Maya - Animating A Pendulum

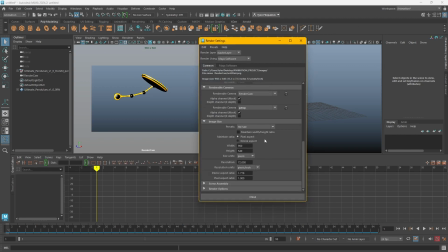Go to render settings. And just make sure that's a nice 1080p.
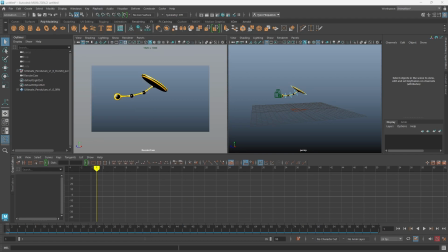I'm going to go to playback, play blast. Make sure that's saving to a file.
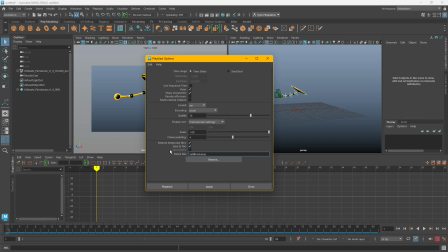Let's call that stationary pendulum. Choose a scale of 1, quality of 70, display size from render settings, and I'll hit play blast.
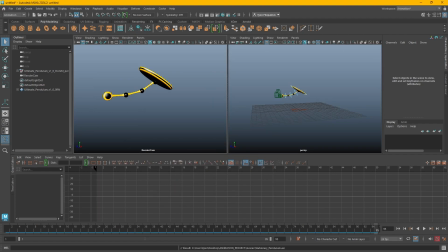Whoops, forgot to drop my resolution gate, and I'll do that one more time.
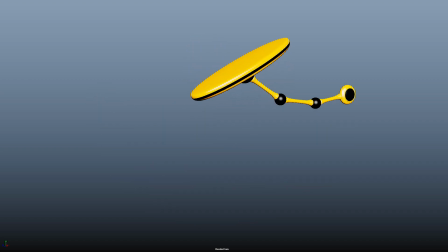And that looks pretty good so far, but it's feeling a little bit unmotivated. Like the swinging of the pendulum is just sort of happening on its own still. But I think because the bass is a little too stationary. So I'm going to go back and add just a little bit of side-to-side movement to drive the swinging of the pendulum.
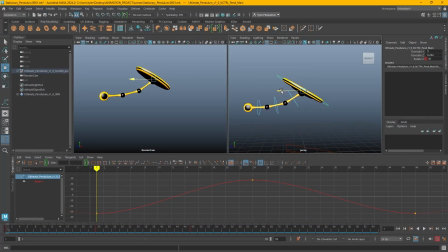So I'm just going to move this to about 0.5 on the Z translation. It really doesn't need to be a lot. And of course, I'll keyframe that. Then trim 24, set that to negative 0.5. And then on
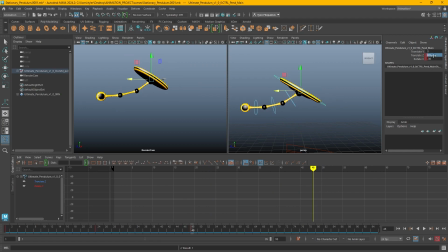48.5 again. And I'll just grab that and make sure it has pre and post infinity.
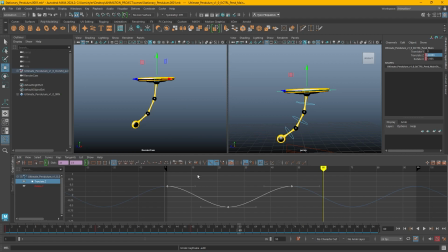And there we go. That feels a little bit more natural. In fact, if I offset this animation to the left by 3 frames, that feels even better because now it feels like the movement is leading the rotation, which is leading the swinging.
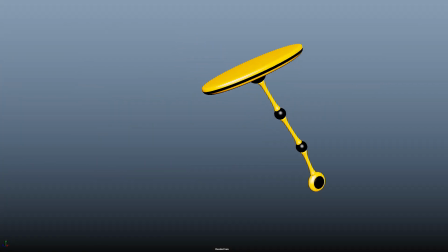And there we go. In just a few minutes, I've created a nice little pendulum swinging animation.
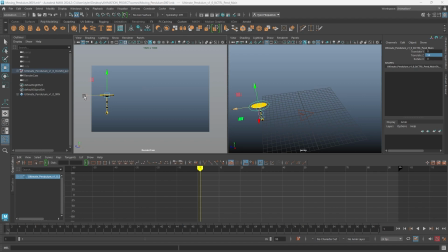So for this next animation, I'm going to have this pendulum actually move around my frame a couple of times. And it's not going to be a looping animation, so we're going to actually see that pendulum come to a stop. So this is going to be a little bit more complicated, but not much more of a step up from the previous animation.
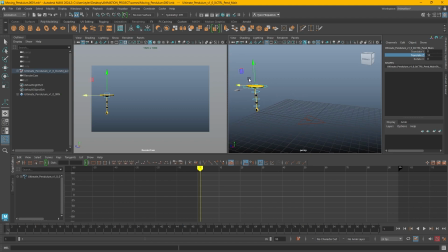So first things first, I've already put my pendulum in the starting position that I have in mind. I'm going to key it right there. So does that translate Z12?
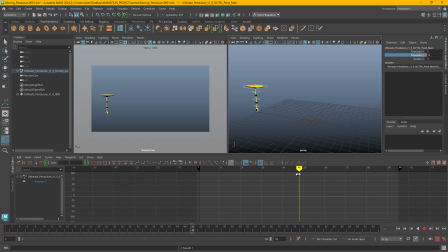And let's say maybe it takes 2 seconds to get to the other side of the screen. So negative 12. Let's just test that out. All right, that's pretty good.
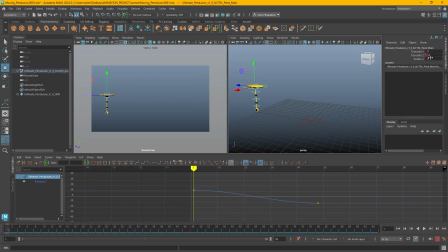So I think I want it to actually be, let's say 10, negative 10. Let's make it go a little faster than that.
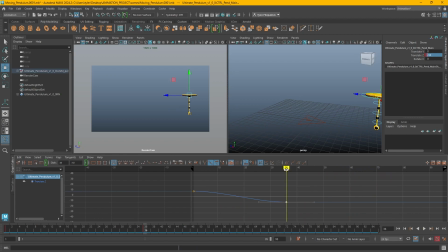Yeah, that's pretty good. And I want to stay there for a little bit because I just want to see the effect of the pendulum as it just sits in that spot. So I'm going to go to frame 52. I'm going to copy this keyframe, paste it there.
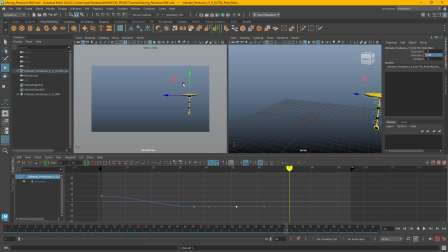And then just say frame 72. Our pendulum moves up to here. Like this frame, a flat 3. So
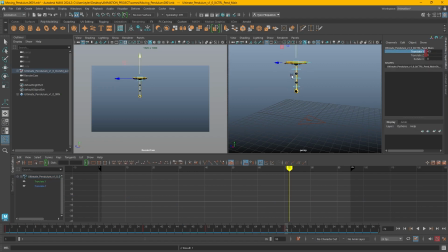4.5. And actually, I'm going to key this here. And then I'm going to go back to this frame right here and make sure that this is a keyframe at value 0.
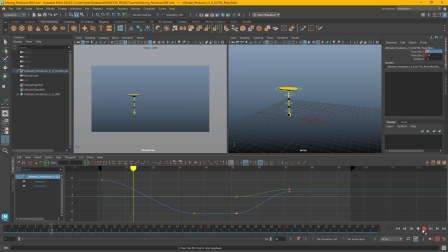All right. So it goes over here up to here. All right, next I want to add some rotation to this so it kind of leans into each movement.